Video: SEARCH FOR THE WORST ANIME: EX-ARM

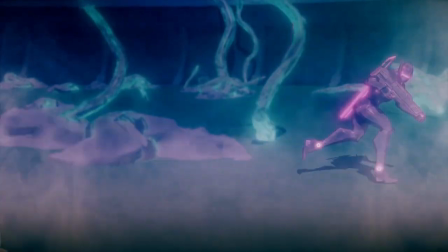[8:09]
And it's so infuriating because it makes the viewer fill in the gaps of information that the show is leaving out.
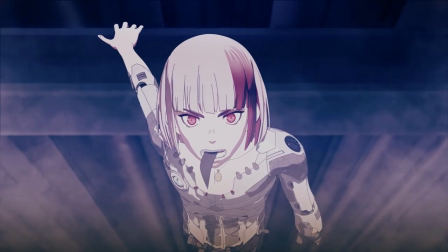[8:15]
And if I wanted to watch something that made me have to guess what's going on, I'd watch Scooby Doo.
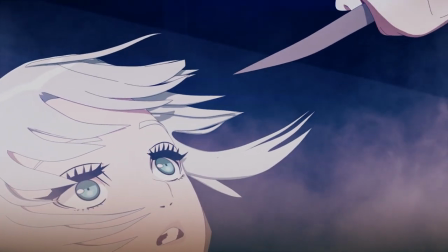[8:21]
Or low res porn. Oh, and speaking of low resolution…
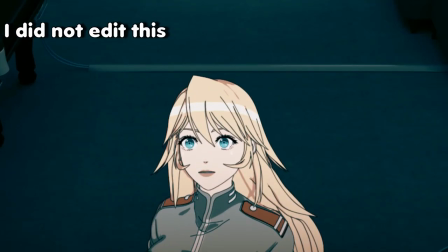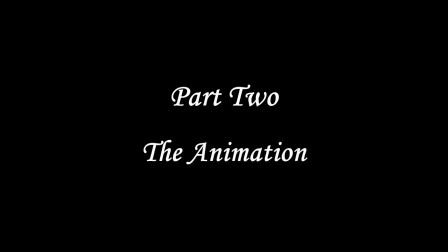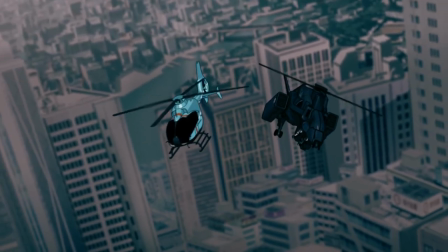[8:38]
If you haven't noticed how bad the animation of this show is,
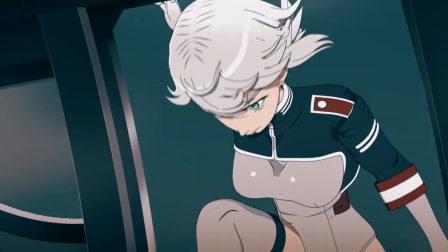[8:42]
you are either genuinely blind or you've been playing PlayStation 1 games your entire life and this is the first modern show you've ever seen.
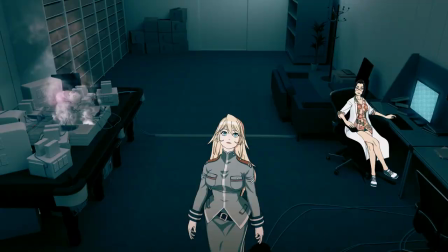[8:49]
I feel like I don't even need to say anything, but I will anyway. The CGI is absolutely fucking horrendous.
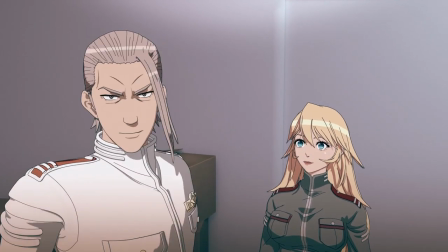[8:56]
It's legitimately the worst I've ever seen. There isn't a single, good, animated movement in the entire show.
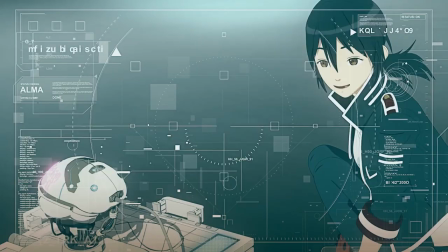[9:04]
The movement is stiff and jerky and doesn't look natural in the weird background scenes.
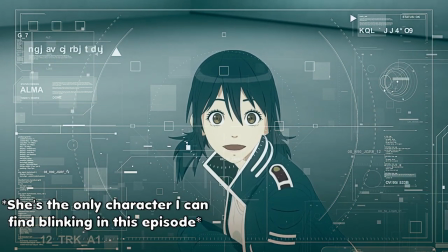[9:09]
The hair doesn't bounce, the eyes don't blink, it's almost as if everyone is made of steel. Hell, even the facial expressions don't change at all.
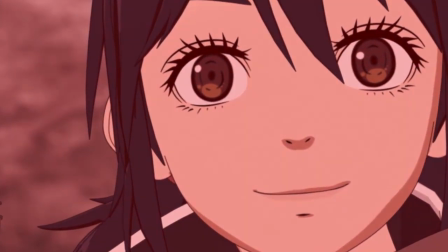[9:16]
This bitch has been smiling in the face of danger for the past 6 episodes.
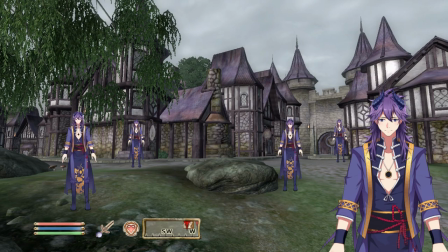[9:20]
It's almost as if every single person in this show is a VTuber model who got modded into oblivion as an npc and fighting sequences have
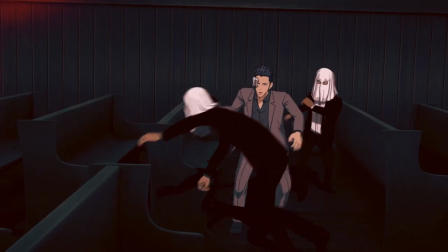[9:29]
absolutely no weight to them since everybody is cgi there's really no impact behind the character movements and they all just sort of float when they fight and never
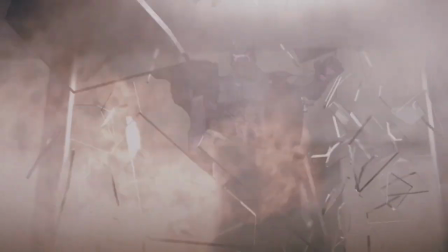[9:38]
really make contact with one another and speaking of fights there's visual clutter everywhere all the time
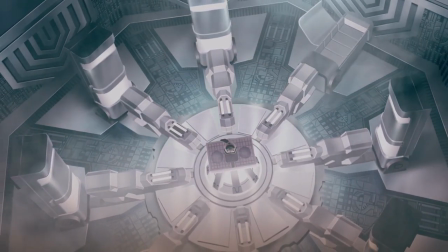[9:45]
the shit looks like a snoop dogg concert random smoke constantly on the screen random visual effects that do absolutely nothing to compliment the fight scene,
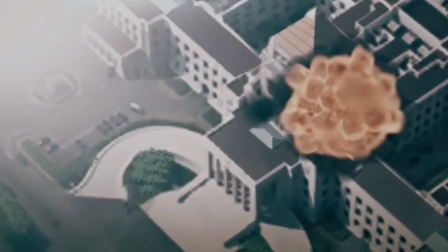[9:54]
and stock explosions.
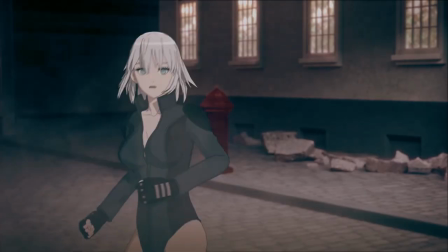[9:59]
These things are terrible, but at least they're consistently terrible.
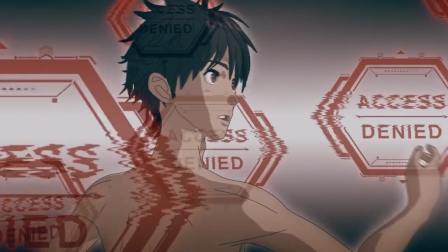[10:03]
But this next part made me drop my fucking jaw to the floor.
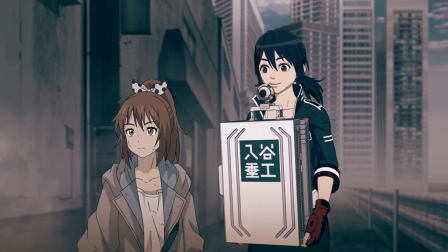[10:10]
For some reason, there's two entirely different animation styles in random scenes.
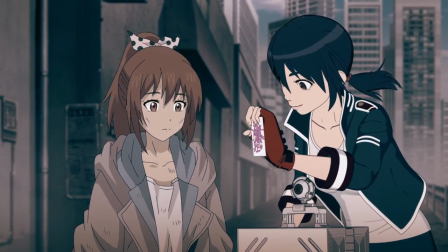[10:18]
Some of it's in 2D and looks like standard anime, and some of it is CGI and looks like complete and utter shit.
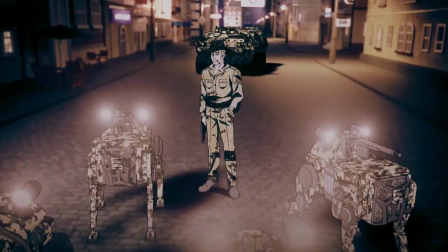[10:26]
And the result is so jarring that it's impossible to focus on anything else going on.
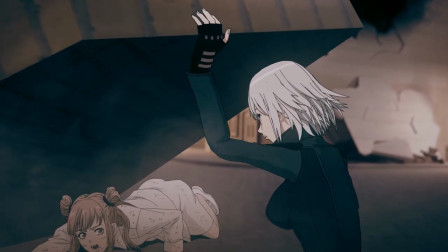[10:32]
It looks like the CGI models were slapped onto the top layer at the end of production and aren't meant to be there at all.
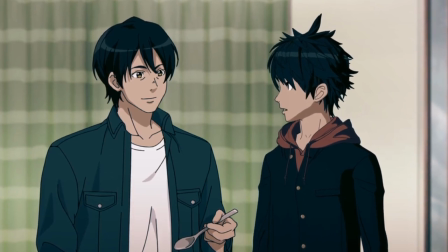[10:39]
The only problem is that all the main and supporting characters are CGI so it looks even more out of place.
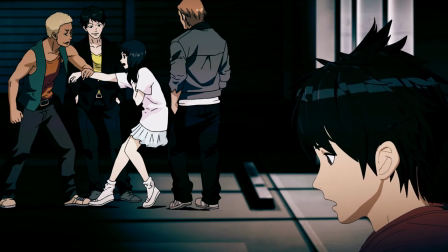[10:46]
I was so confused when I first saw this that I had to do my own research to look up what the fuck was going on.
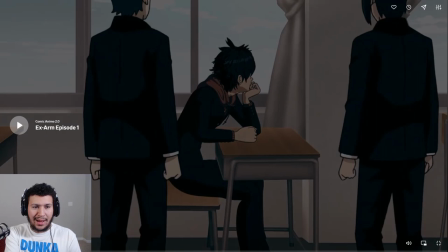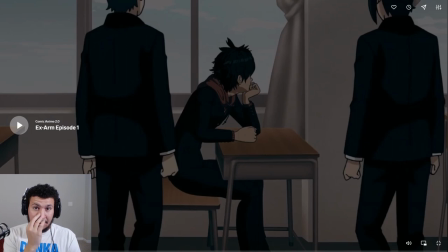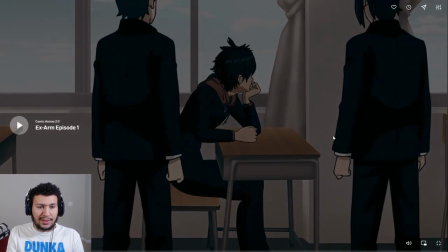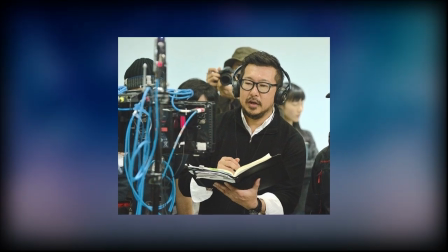[11:09]
And it turns out that the director, Yoshikatsu Kimura, had never directed an anime before.
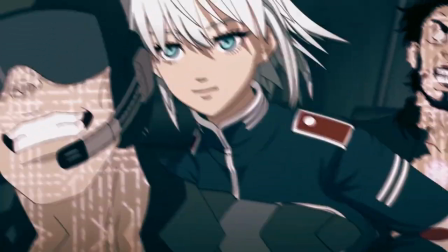[11:16]
So instead of hiring an anime studio with experience,
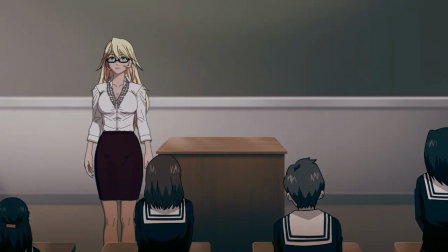[11:20]
he instead took it upon himself to change the direction into an anime that looked like live-action and created CGI models.
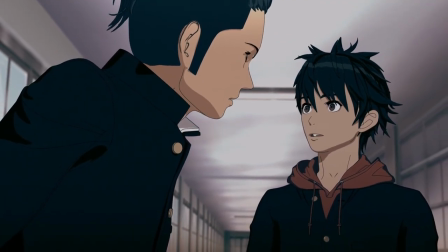[11:28]
But it wasn't only Kimura at fault, because almost everyone on the main staff had little to no experience working on an anime before.
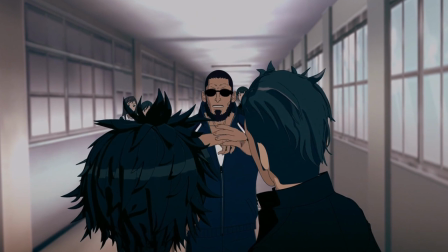[11:35]
So no one saw it as an issue when it came to those decisions, because they have about as much experience in anime design as I do.
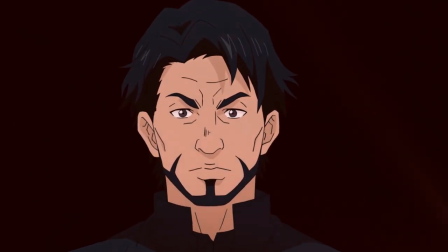[11:42]
But that doesn't answer the question of why some of it is in 2D. Why do one-off characters and backgrounds get to look so much better.
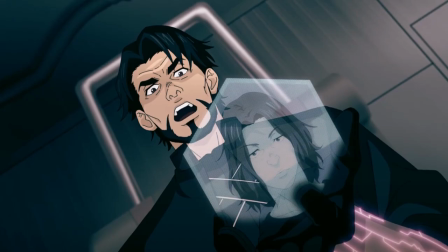[11:50]
And I couldn't find anything on that, but I do have a theory. See, 2D animation is usually much cheaper when it comes to creating animation,
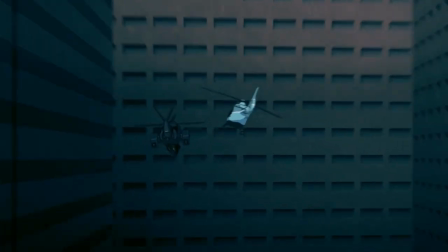[11:58]
and the only time you would ever want to use 3D animation, like CGI, is when you're going to be reusing a lot of the same character models.